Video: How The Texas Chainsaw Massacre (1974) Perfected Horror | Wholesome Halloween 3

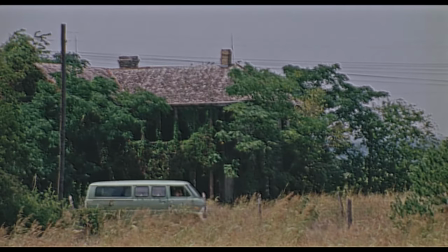[8:01]
So the group head to Sally and Franklin's now abandoned childhood home.
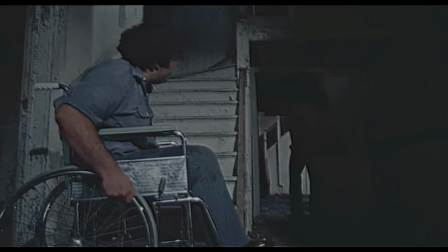[8:05]
As two of the group, Pam and Kirk, sneak off, presumably to engage in activities the puritanical platform on which we now reside would rather I not speak of,
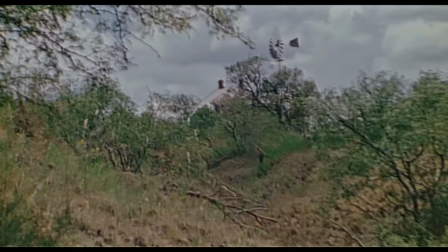[8:13]
they discover another home and wondering if they could help them out with the gas situation, Kirk has a wonder inside. Now up to this point in the movie, you're already kind of uneasy, even though technically, weird hitchhiker aside, nothing too major has happened yet. But the film has been so expertly crafted in creating this cheap,
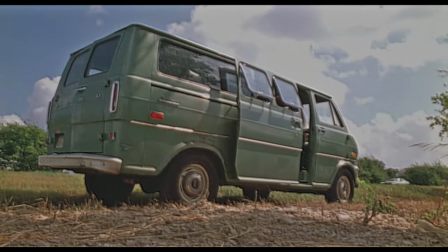[8:33]
dirty field, blasting your eyes with the dusty, dry,
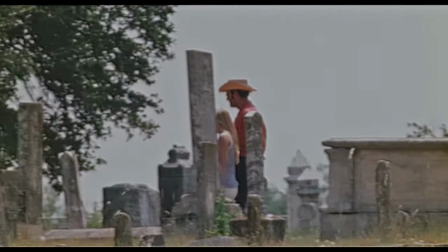[8:37]
sweltering heat of a Texas summer, of dirty graveyards and spider ridden dilapidated homes,
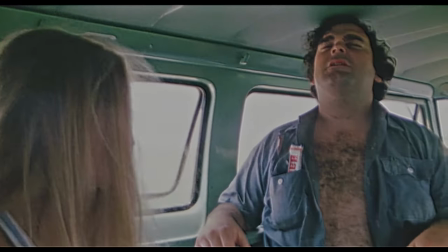[8:43]
of sweaty packed car interiors,
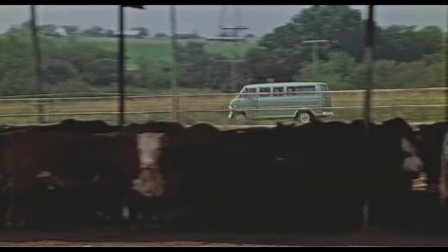[8:46]
stressful interactions and a recurring motif of conversations surrounding meat and just the manufacturing of meat, the storage of meat, the butchering of meat. All of that has made the film kind of already immerse you into just this deep unpleasantness. And now, from this point on lads, it's going to get so much worse.
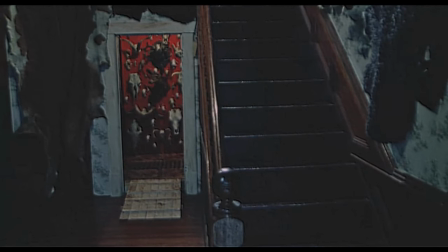[9:10]
As Kurt makes his way through this oddly striking house with a back room covered in deep red painted walls,
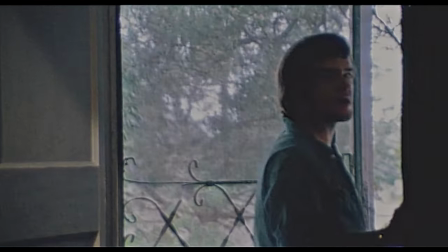[9:16]
a colour that evokes something of a sense of darkened blood, from the entrance he hears a strange sound,
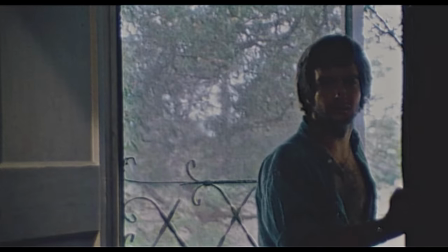[9:22]
a deep guttural grunting, almost like a pig in pain.
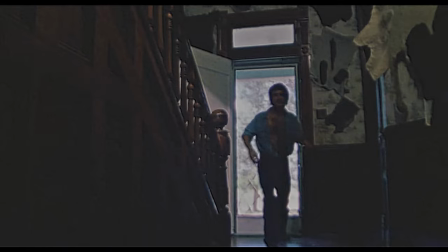[9:27]
Investigating, he moves to the back of the home where a series of animal heads are mounted and then trips slightly when And suddenly, in one of the most visceral and shocking debuts of any horror icon ever, out pops Leatherface with seemingly no warning or fanfare,
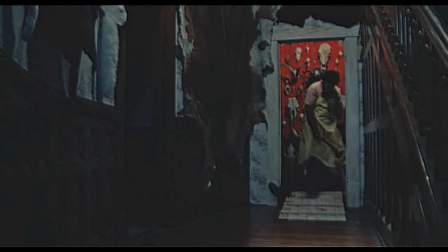[9:42]
this snarling hulk of a man wearing a mask made from the skin of his victims and immediately he cracks Kirk in the head with a hammer. Kirk's body drops to the ground twitching but is quickly made still with another few blows to the head before our killer
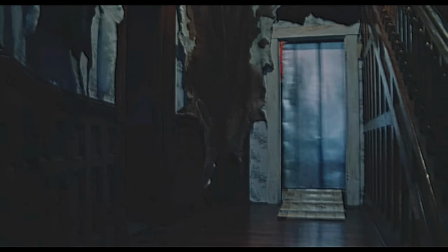[9:55]
unceremoniously hauls Kirk into the back room and slams shut the sliding iron door behind them. The contents of that room and what happens in there now left a mystery to our imaginations. The harsh crash of a musical crescendo meeting the crash of the door, our final nail in the coffin, and the last lingering audible stamp cementing Kirk's sudden and violent demise. Before we even move on, we have to talk about how much craft is on display here. Though extremely controversial at the time and lumped in with all the trashy films of a splatty slashy era by a critical culture that maybe didn't give it a fair shake, it's very easy to see why Texas Chainsaw is now retrospectively heralded as one of the greatest horror movies of all time when you look at scenes like this. Even before we get into the discussion of themes and what the film is actively trying to do and explore beyond its violent plotting and set pieces, there's just such a sense of craft on display in every frame. You've no doubt seen a thousand movies where a big scary thing suddenly jumps out at a protagonist after a slow build up. But it's mad to think how old Texas Chainsaw Massacre is when you consider just how fresh this particular instance of that trope still feels today. Like let's just give it a quick breakdown and explain what I mean.
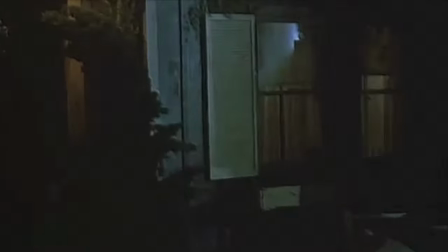[11:15]
If you're at all familiar with mainstream modern horror you'll know that a scene like this would usually unfold in the dark.
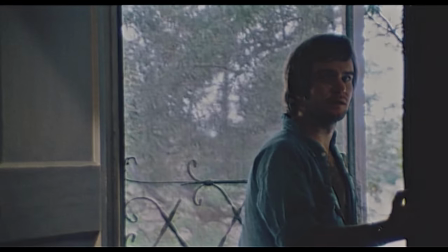[11:20]
Here it occurs in broad daylight. Why? Well one reason could be to create an even bigger shock, we expect things to emerge from the darkness but the light here gives the audience at least some sense of safety. However the noises and scenarios still do enough to create a sense of dread so we are alert,
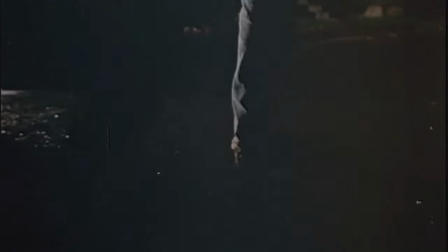[11:38]
just not necessarily in a way that makes us expect it when the shock comes. Other movies would commonly underscore this build up with a musical cue, something like violin strings picking up and pitching in an effort to accentuate and mentally simulate a feeling of rising tension.
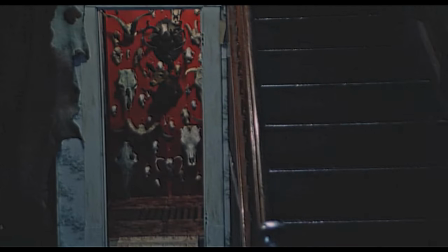[11:53]
No such score exists here, just this far more unsettling, strange squealing sound. Then we gotta talk about the exceptional set design, something that the aforementioned daytime lighting lets us see in full glory.
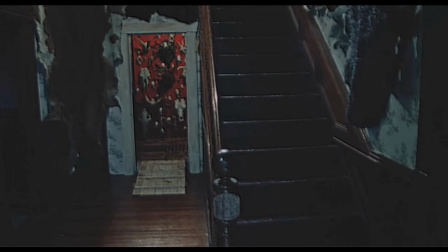[12:07]
On stepping inside, you really see the lived in wear and tear of this home, but oh, that backroom, that colour, doesn't it just pop out of the frame?
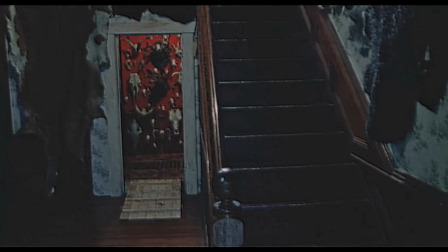[12:16]
You see this shot, and there's this almost abandoned quality to the rest of the building,
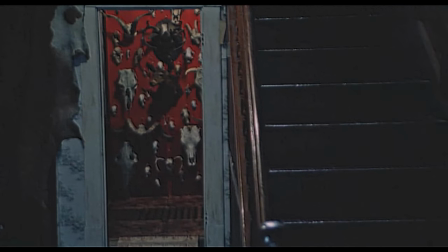[12:20]
but where are your eyes drawn to? this striking splash of red and skull heads.
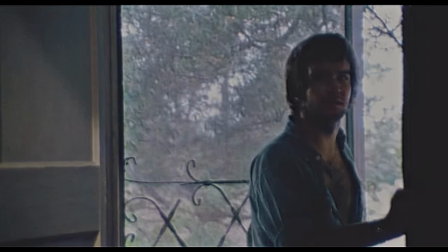[12:25]
There's something very obviously unnerving about it, but it also looks just so out of place.
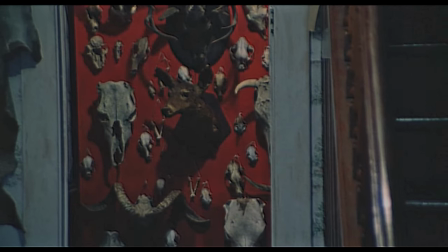[12:31]
And we pull in tighter and tighter, there's this magnetic draw to it, a feeling that must be investigated.
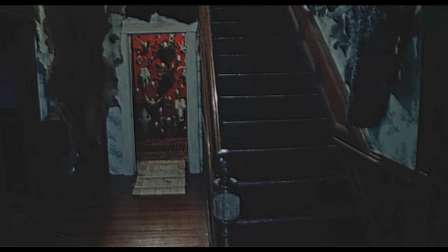[12:39]
It's also shot in such a way that you really can't be sure of the sense of depth it has.
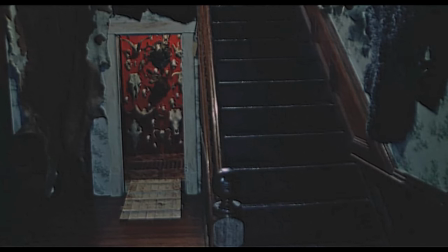[12:44]
And so when our skin fashionista does appear, it feels even more unexpected.
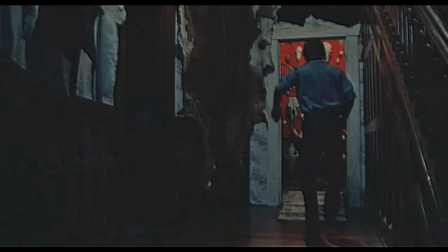[12:49]
Now let's talk about the actual attack. Kirk trips just before Leatherface appears.
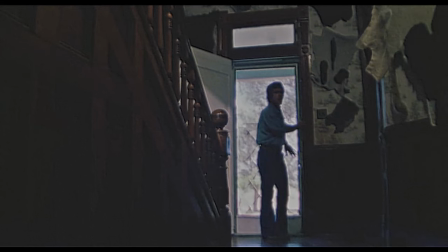[12:54]
Why? One, it distracts our attention for a moment. We're surprised and the tension is broken by the stumble, not the slasher. Only for the slasher to use that distraction as a cover for his appearance. But even more importantly, it puts Kirk lower than Leatherface.
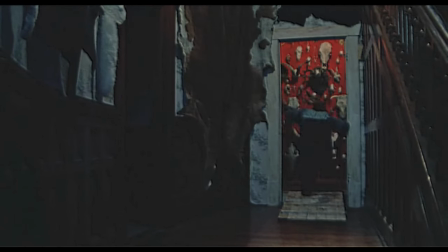[13:10]
And this is then accentuated through the camera work. Cut to Kirk. Boom. High angle.
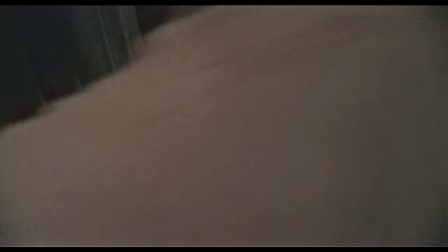[13:15]
Looking down, hunched over, he's small in the frame, Leatherface's shoulder looms over him further illustrating the sense of dominance.
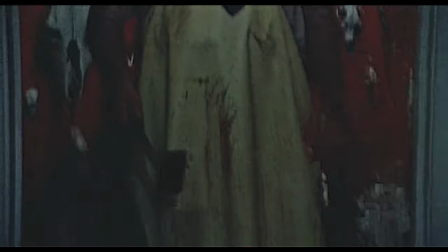[13:23]
Then cut to Leatherface, what do we see? Low angle, looking up, making him feel even taller.
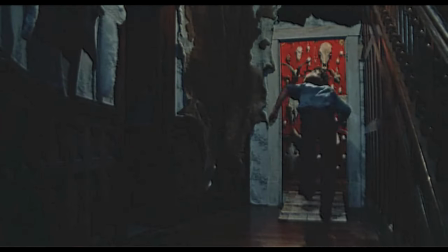[13:29]
He stands up straight and raises an arm to fill even more of the frame. Where he appears in Kirk's focused shot, Kirk does not appear in Leatherface's. We tilt up as if raising our head to see the top of a mountain. If you actually look at the wide shot of both men in isolation for a second, it doesn't look like there's much of a difference in height between the two.
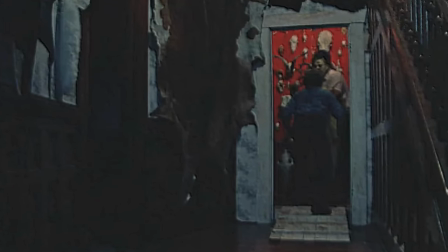[13:45]
Kirk being hunched over and slightly lower on the platform, he might actually even be taller if measured side by side. But the camera work and direction choices here make the difference feel astronomical. Leatherface feels like a hulking giant compared to this normal man,
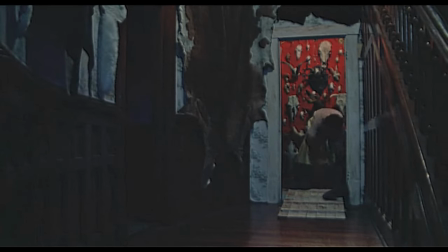[14:02]
and the way he manhandles Kirk's body afterwards illustrates a power to match that size. You only get one first impression when introducing a character, but this might be the most effective first impression in slasher history. A truly fantastic piece of filmmaking and of course it's not the first brilliant use of visual storytelling in the film and it won't be the last. I'm gonna jump around a bit now because as you can probably guess the plot from here, at least for a while, is that our main group are in immediate peril from this hulking grunting human.
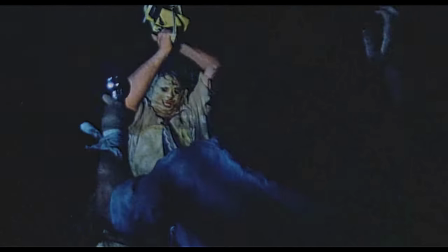[14:34]
As one goes missing the others search for them, only to often fall victim to the same brutality and in that time we get some incredible creative choices. Remember how I said this film was mostly bloodless? I actually think I can probably show you in a fully uncut manner one of the film's most disturbing, controversial and sadistic kills on this platform without getting demonetised. I mean fingers crossed that I can anyway, hopefully the filmmaking isn't so effective that YouTube actually thinks it's gory without depicting any goal. It's pretty effective though. Maybe let's trim it just a little bit, but just a reminder, in case I can't run ads, you can donate the trans lifeline with the button just below. Anyway, check this out, probably one of the most impactful look away from the screen moments in horror for like a decade after its release,
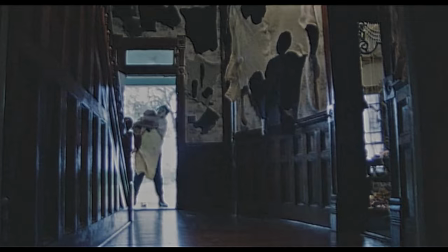[15:27]
without spilling a single drop of blood. Leatherface gets a hold of Pam, walks her downstairs through that red room, And what do we see? Front and centre and sharply in focus in the frame as he does so. This meat hook. Bet you can guess where this is going. We don't of course see the sharp point of this thing touch flesh, because we don't need to.
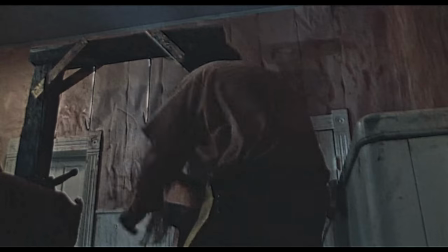[15:47]
It's placement at the forefront of the frame to let us know what's coming is far more effectively chilling anyway.
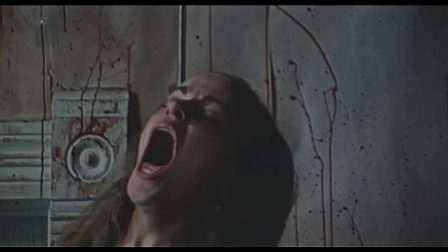[15:54]
And pair that with the image of bare skin drawing close to it, cut away and the audience's brain will do all the dirty work for you. Also, this moment comes as the knockout punch to an incredible build up.
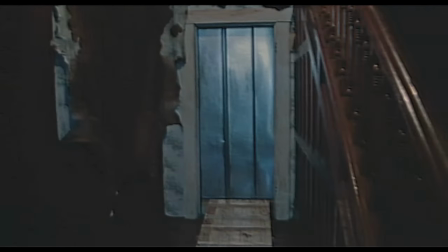[16:05]
Not 5 minutes earlier, we see Pam enter the house, the house where we now just had revealed as the current residing place of a sinister killer, and we get one of my favourite shots in horror history.